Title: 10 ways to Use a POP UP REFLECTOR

Hello, today we're talking reflectors. Pop-up reflectors. Pop-up reflectors are one of the most versatile pieces of equipment that you can buy. And they're so cheap. So you have zero excuses if you don't have one of these bad boys. Now let me show you exactly what pop-up reflectors are capable of. And don't forget, for more content like this on cinematography and lighting, make sure to subscribe and hit that bell button. Alrighty, first up, we're gonna see the super basic stuff that you could do with a pop-up reflector.
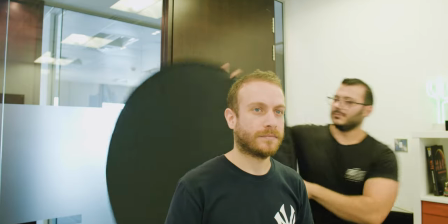[0:35]
The black side can act as a flag and block the lighting or sun off of the actors.
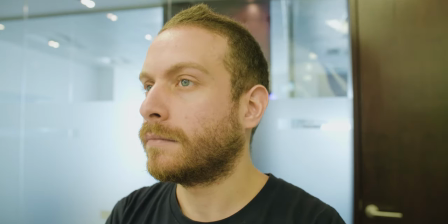[0:41]
What it can also do is give you a negative fill for a more contrasty look. And it can also be used as a small black backdrop. The white side, on the other hand, can reflect and bounce light from any angle that you like.
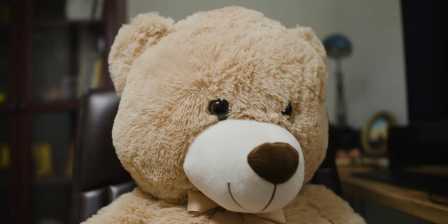[1:01]
At the same time, it can be used as a clean white backdrop.
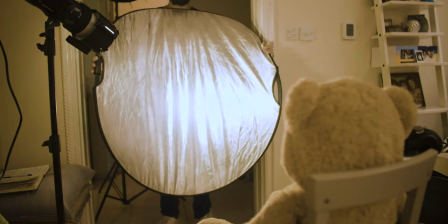[1:07]
The silver side reflects a harder light and it also gives it a bluish, cool color.
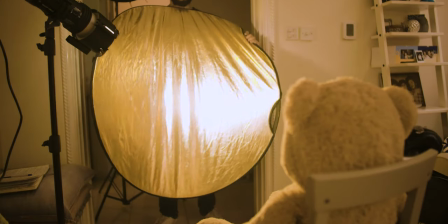[1:13]
The gold side also reflects a harsh light, but the difference here is that the gold side gives you a warmer, orangey kind of color. Both of these are super handy to use when you have only one light and at the same time you want a backlight hitting your subject.
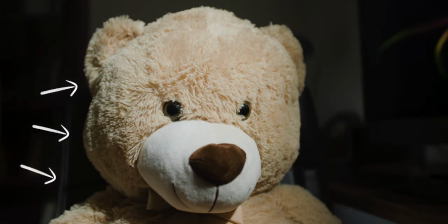[1:27]
They catch the light coming from the key light and reflect it onto your subject as a backlight.
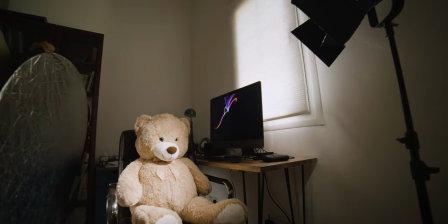[1:33]
Boom! Two lights. Magic! Another really cool trick that you could do with the silver and gold side is imitating the flickering light of a candle.
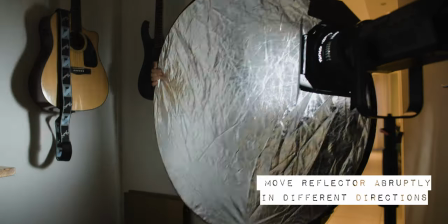[1:48]
Or even the TV light.
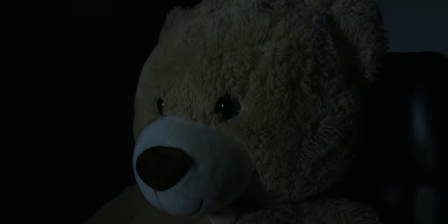Alrighty, fifth element, diffusion. This awesomeness can turn your hard, small source of light into a large and soft one. And the cool thing about it is that you don't only have to use it with lighting fixtures, but you could also use it with outdoor natural light,
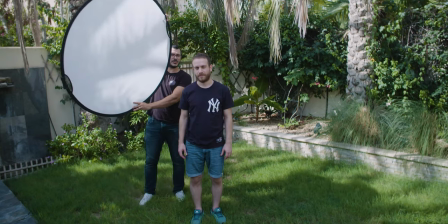[2:12]
as it helps you so much in breaking up the harshness of the sunlight, specifically if you're shooting midday or something. So what we just saw is just the normal uses you can get out of a pop-up filter.
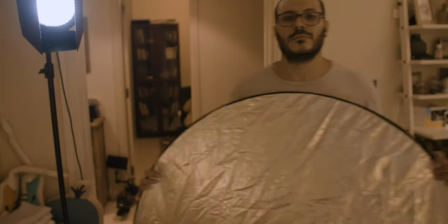[2:26]
But now, it's time to get to the creative ones. Too hot?
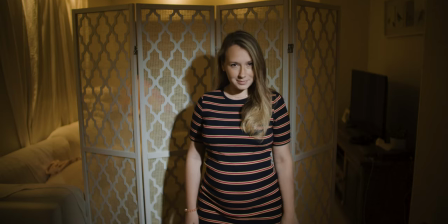[2:33]
No problemo. Grab that huge and light pop-up reflector and blow some air onto the subject.
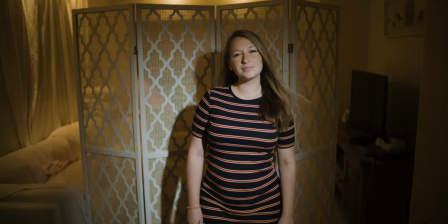[2:39]
Ah, look, flying hair. Slow-mo time! But yeah, you can give your subject a gust of air so that it can get like some hair flying action stuff.
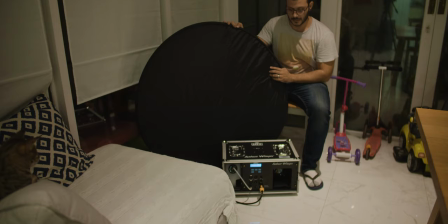[2:54]
But that's not the only thing you could wave it with. Try it with your haze or smoke machine.
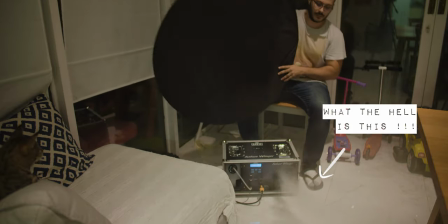[3:00]
It helps break up the haze faster, so you don't have a clear big lump of smoke in your shot.
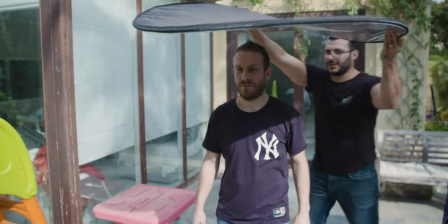[3:08]
Cruise in the middle of the sun. Easy peasy, lemon squeezy.
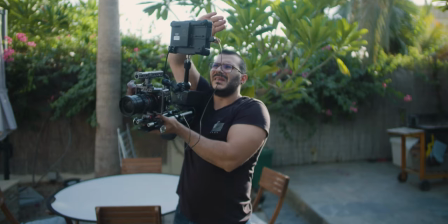[3:17]
So the DP needs some shade for the monitor, because the soon-to-be fired assistant forgot the hood.
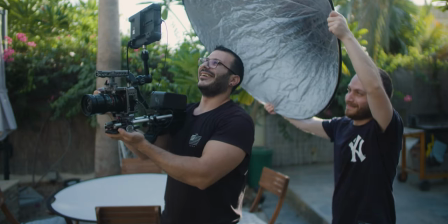[3:23]
It's fine. Wanna test if your new assistant actually is an assistant?
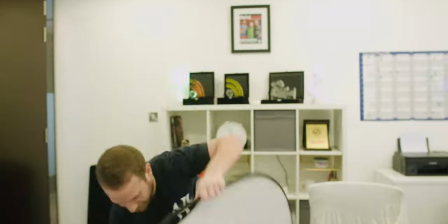[3:30]
Perfect. Throw it on him and tell him to pack it up. Another one that you could do is a cool shining spinny thingy. So you're outside and you can't find any place to put your kit down because of the dirt.
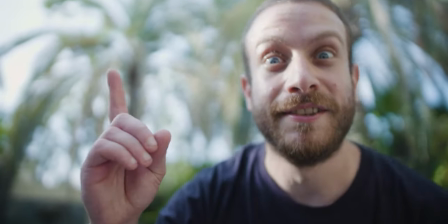[3:49]
Just don't worry about it, man.
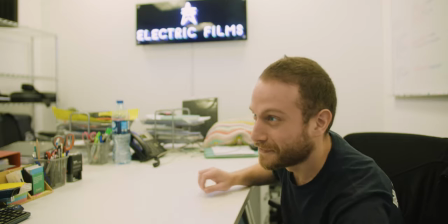[3:53]
Doing something that you shouldn't be doing.
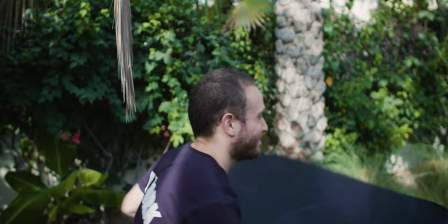[4:01]
Bored? Frisbee! Seriously, you need this thing.
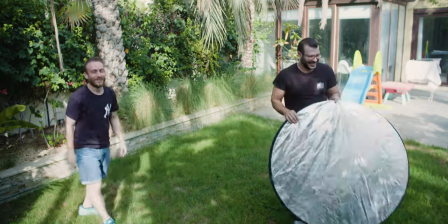[4:07]
Just get it in your kit now.